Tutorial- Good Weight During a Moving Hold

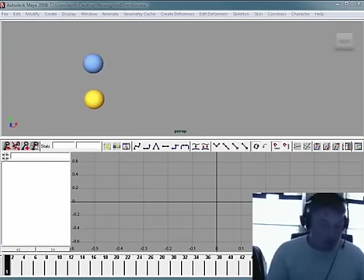0:01 So in computer animation, especially when you are animating on ones, meaning a new image every 24, I mean a new image every frame for 24 frames of film, there's a thing you need to do called moving holds. Everybody knows about moving holds. There's confusion, though, about what does it do?
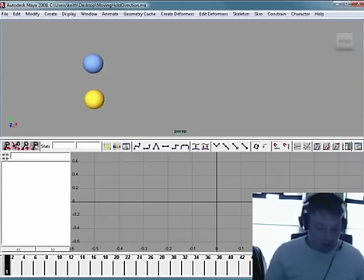0:19 I mean, what's a good one? One of the things I want to talk about right now is direction of a moving hold. The easiest way for me to understand it or think about it is that a moving hold is nothing more than an ease. It just takes a little bit longer to figure out.
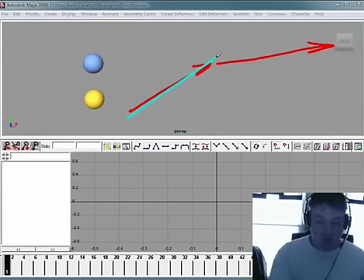0:34 Because if you hit a pose, you don't want to come up and hit a pose and then just stop and go straight across and do nothing. You don't want that. You want to keep it alive a little bit. You want to keep it moving. But the thing you want to do is you want to make sure it's going in the same direction that it was going.
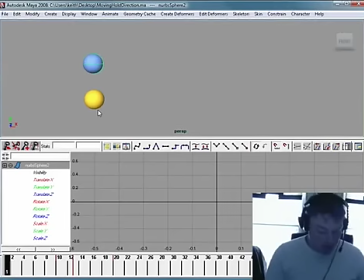0:50 here's an example go ahead and uh... see here i'm gonna hide this guy that's right he's got key frames on that business well then i will go ahead and kill the key frames on the visibility
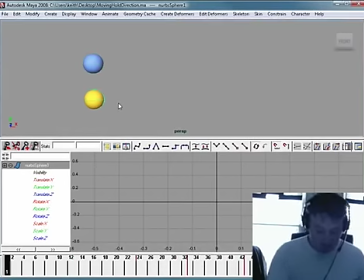1:09 you are dead goodbye you are dead goodbye okay so let me let me hide that for a moment what we have here is if you're moving hold moves backwards it doesn't it doesn't feel right let's have a look
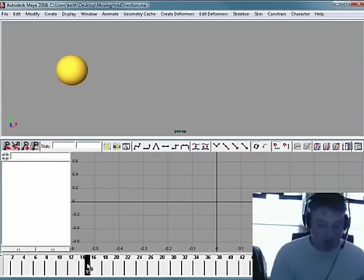1:29 if we have this guy move forward and he begins his move at frame 24
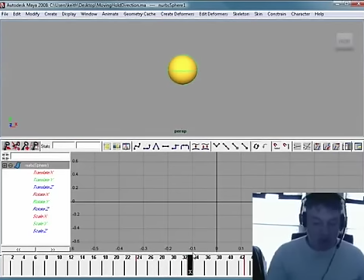1:35 he comes forward and by frame 33 he's kind of hit his pose okay so his pose is right there but the moving hold slides backwards do you see that I can zoom in even more if you like now
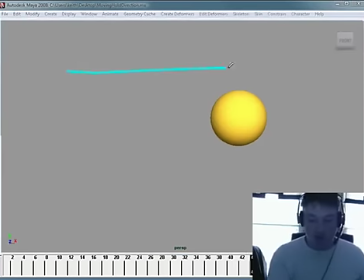1:57 what we don't want is that we don't want the moving hold to kind of we don't want to hit something and then kind of waggle our way back during the moving hold why because it feels weightless it's like there's just no substance to it it just it feels wrong what you'd rather do
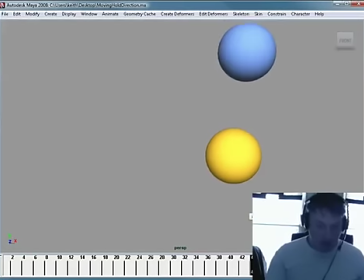2:14 is something like this guy right here,
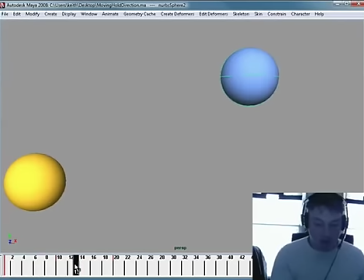2:18 where he goes forward, and then his moving hold goes in the same direction. Okay, so he hits his pose right there, but then the moving hold just keeps him going in the same direction.
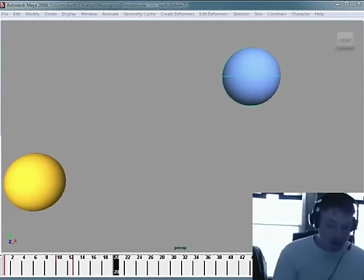2:37 That tends to add more weight to it. How does that look in our lovely little spaghetti box?
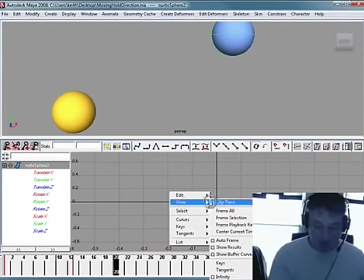2:42 Well, let's have a look. This guy, if we were to take a look at his spaghetti box, his Translate X is right there.
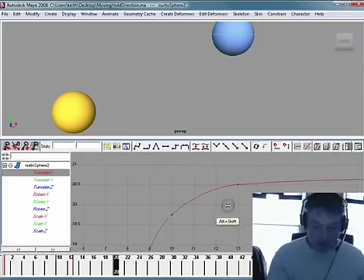2:50 But let's take a look at the pose. All right. Here he hits his pose. But notice that it still just kind of eases a little bit into an extreme. And that's another definition for it.
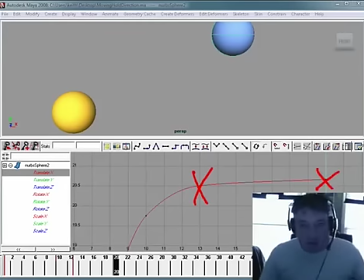3:04 He hits the pose and then eases, eases, eases into an extreme, which is really all a moving hold is. It's just this slow, steady easing into an extreme.
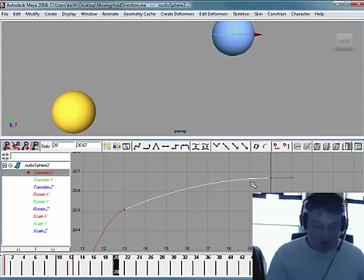3:17 And you can get in there and really make this even more precise in any number of ways. But there your value is 20.509, and here it's 20.67. So it's changing, but it's changing in the same direction.
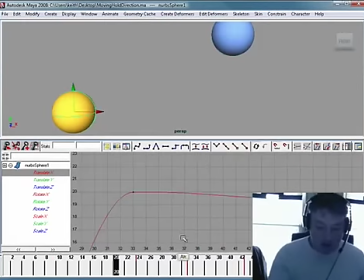3:32 This fellow right here, his moving hold is not so good because he's hitting it and then kind of sliding back. And the difference is that it just doesn't feel like it has any weight.
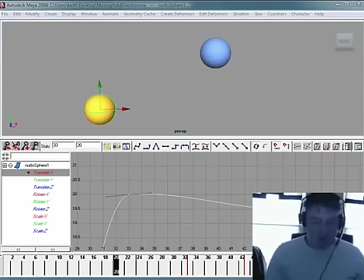3:43 So if you're having struggles trying to figure out, gosh, you know, which way, what is my moving hold, what it should look like, just keep that in mind. You don't want to waggle back. You want to slowly ease into a more extreme version of it.
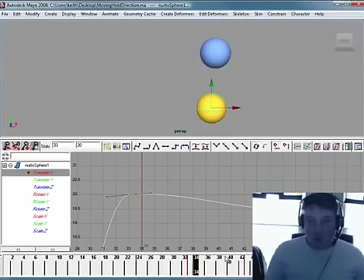3:58 Now, when we hit an overshoot and settle back, it gets a little more extreme. Let's take a look at that.